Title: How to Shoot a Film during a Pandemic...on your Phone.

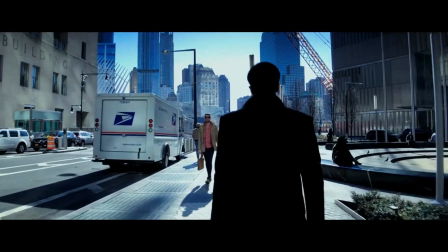[8:11]
What makes this even more tricky is the fact that it's not the entire frame that responds to the adjustment, but only pieces of the frame.
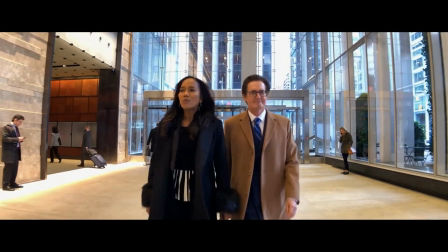[8:19]
For example, you might find parts of the image shaking.
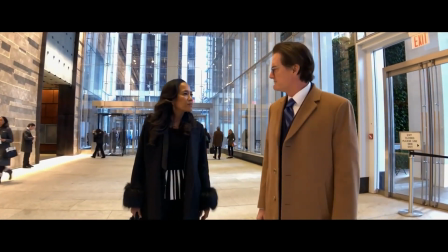[8:22]
In certain cases where it's really extreme, fixing it could take hours to days in post-production, which ultimately defeats the point of a speedy workflow.
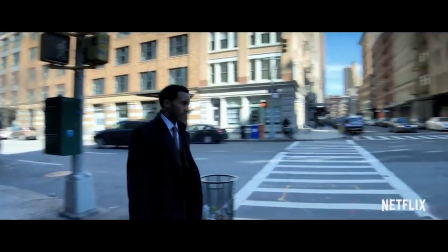[8:31]
The biggest difference between Unsane and High Flying Bird is that Soderbergh has learned from his first attempt,
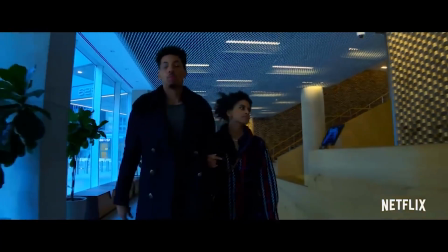[8:36]
and in his second iPhone film rarely takes into consideration the limitations of the iPhone.
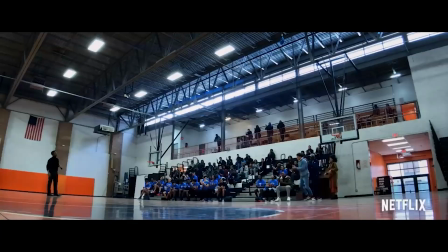[8:42]
In this film, he doesn't try and make the camera do things it wasn't designed to do.
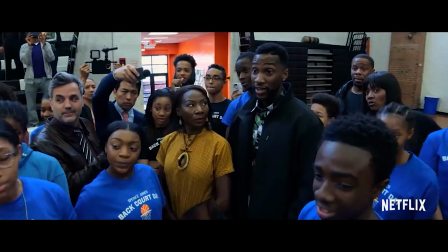[8:47]
The majority of scenes are shot in locations with an abundance of light.
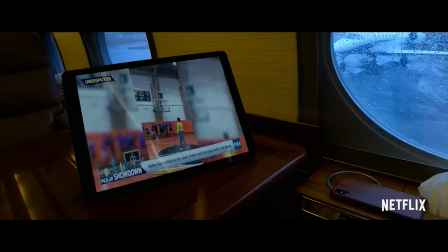[8:51]
They're either exteriors or they're shot in rooms with large windows. This helps to downplay the camera's weakness in low light.
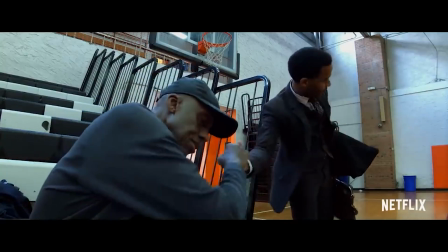[8:59]
Soderbergh chooses shot types that don't depend on shallow depth of field,
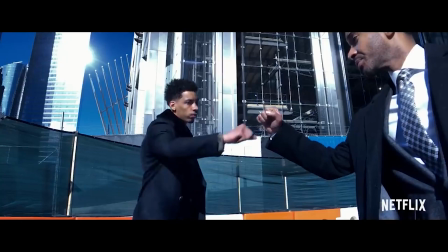[9:04]
rack focus, or any of those conventional visual storytelling methods you would have on a larger frame sensor camera.
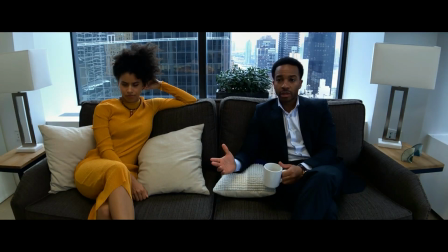[9:12]
When it comes to movement, the shots are always locked off on a tripod using only a pan, or they're stabilized on a motorized gimbal.
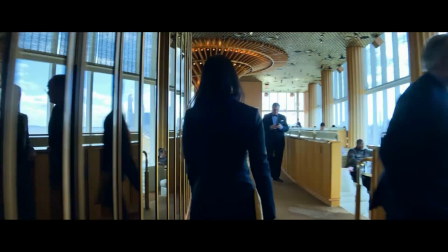[9:20]
This allows the filmmaker not to depend on stabilization in post-production, which helps minimize the occurrence of artifacts in the image.
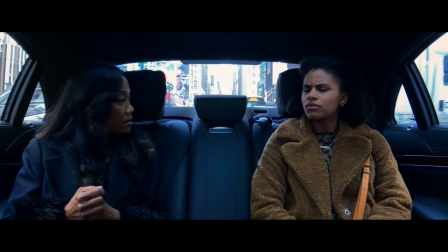[9:29]
Soderbergh also takes advantage of clever compositional choices that can only be achieved by having a small phone that you can place anywhere.
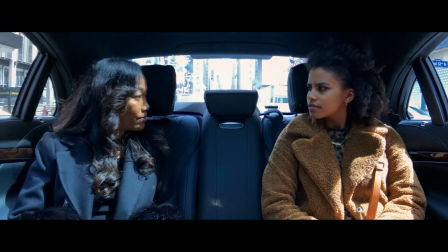[9:37]
These choices are always linked to story and they are highly effective.
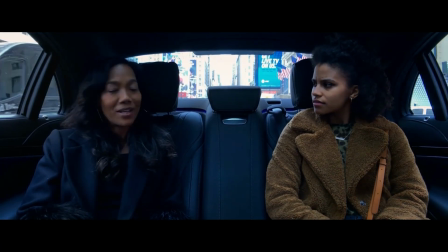[9:41]
For example, the many scenes that take place in a car feel very voyeuristic and almost as if you were there. Many of you joined us when we had that awesome 3-hour discussion with Lawrence Sher. We're going to talk about some of the advice he gave us for shooting on a smartphone.
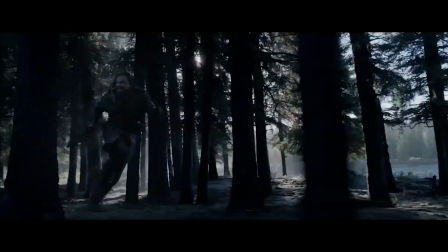[9:56]
He says that the beauty of the wide lens is that it's quite dynamic, and he points to the work of Emmanuel Lubezki,
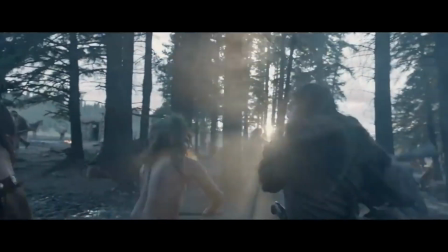[10:01]
who in his last few films like The Revenant and Birdman has really embraced the
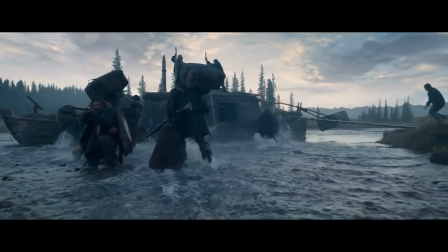[10:06]
wide lens and turned shooting wide into his signature style.
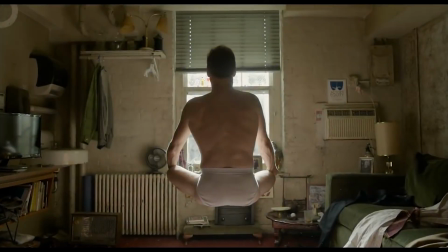[10:11]
He also shoots with a deep depth of field. So in a weird way, you can turn to Lubezki and what he's been doing,
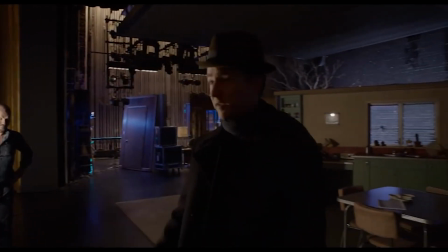[10:18]
and you could think to yourself that that's almost no different than what you could be achieving on a smartphone,
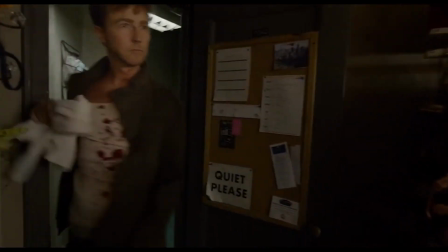[10:23]
be it iPhone or Android. Lawrence spoke about embracing the limitations of the device you're shooting on.
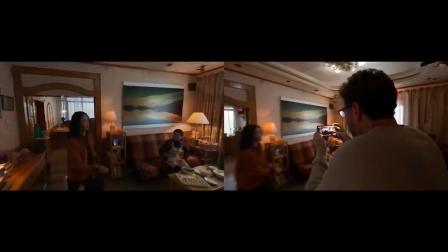[10:29]
He said when he shot the short film Daughter that he did for Apple, that when he got the phone,
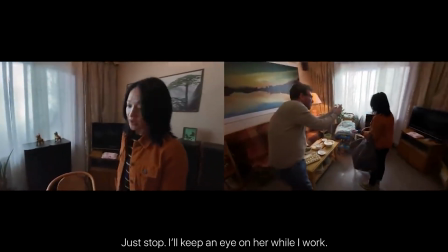[10:34]
the first thing he did is he went out and he tested it and tried to push it to its limit,
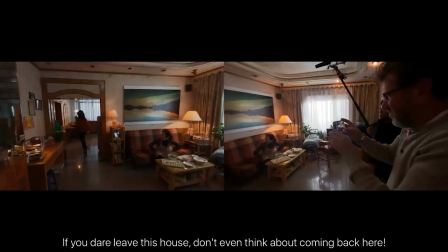[10:38]
try and break it to see where the limitations of the device are, so that he knew to work inside those boundaries.
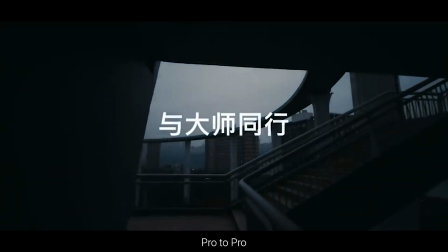[10:45]
One of the discoveries he made was that the way the phone changes exposure on a bright day is by ramping up the shutter speed.
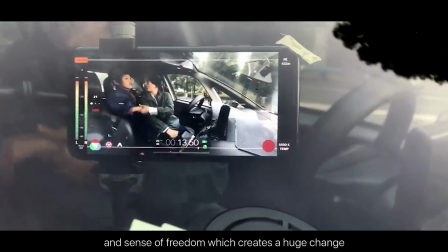[10:54]
That shutter can go up to something ridiculous like 1/5000th of a second, so suddenly everything in the image looks incredibly sharp.
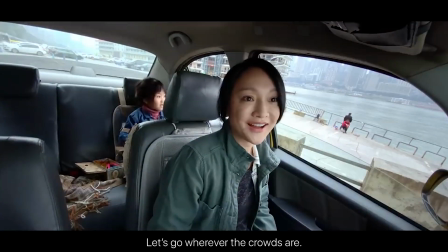[11:02]
Knowing that, we want to get the shutter speed down to 50 so we can mimic the cinematic motion blur we're all used to.
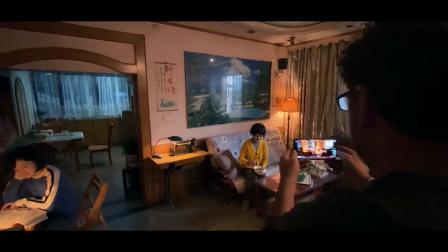[11:09]
And to do that, you need to put a crap load of ND in front of the lens.
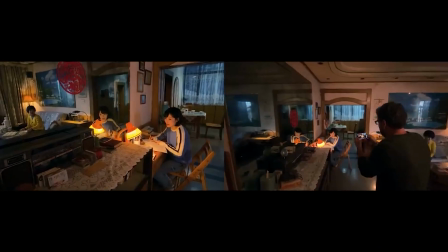[11:14]
By doing that, we remove one of the biggest giveaways that indicates to the viewer that we're shooting on a phone.
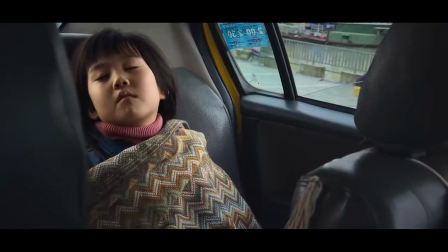[11:21]
He also mentions the relative ISO of a phone,
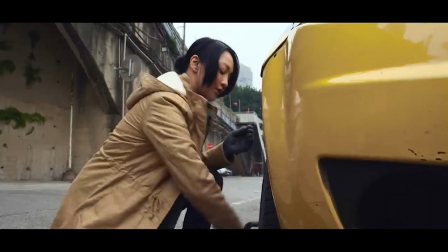[11:24]
and that it would be better to lock it down between the 100 to 300 range, 100 being the optimal.
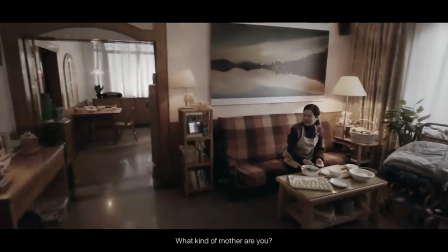[11:30]
Once the phone moves over 300, the image tends to get really noisy.
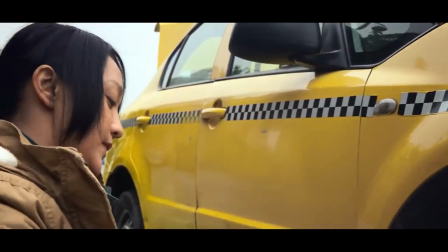[11:35]
The iPhone 11 that Lawrence shot Daughter on has a 1.8 lens, so it's a really fast lens.
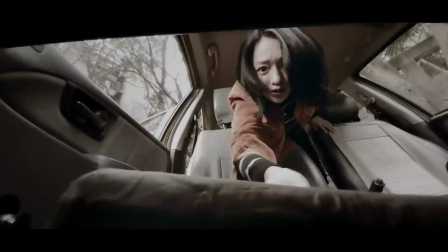[11:42]
So if you can shoot in a scene that provides you the optimal amount of light for the 100 to 300 ISO range,
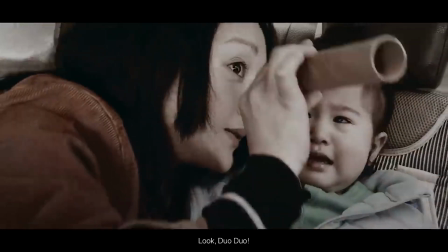[11:50]
your images can look quite striking and you can take real advantage of that color depth.
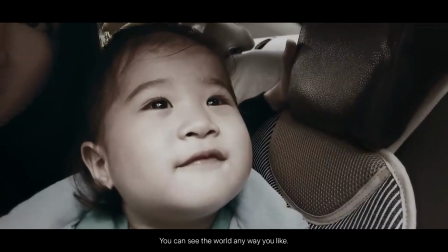[11:54]
In those optimal conditions, the phone image can look really great,
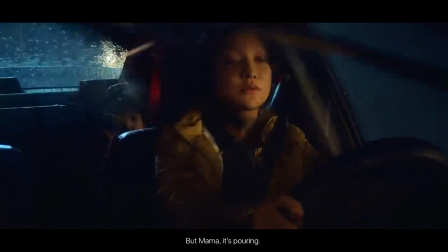[11:59]
but you can also flood the camera with light and create these really high contrast images.
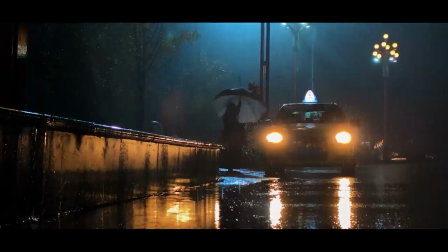[12:05]
If you can keep your limitation of 100 ISO and you keep lighting till that looks good,
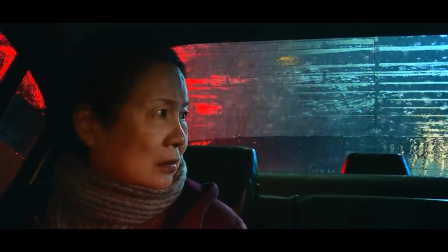[12:11]
the blacks that might show up because you're exposing down might be very rich.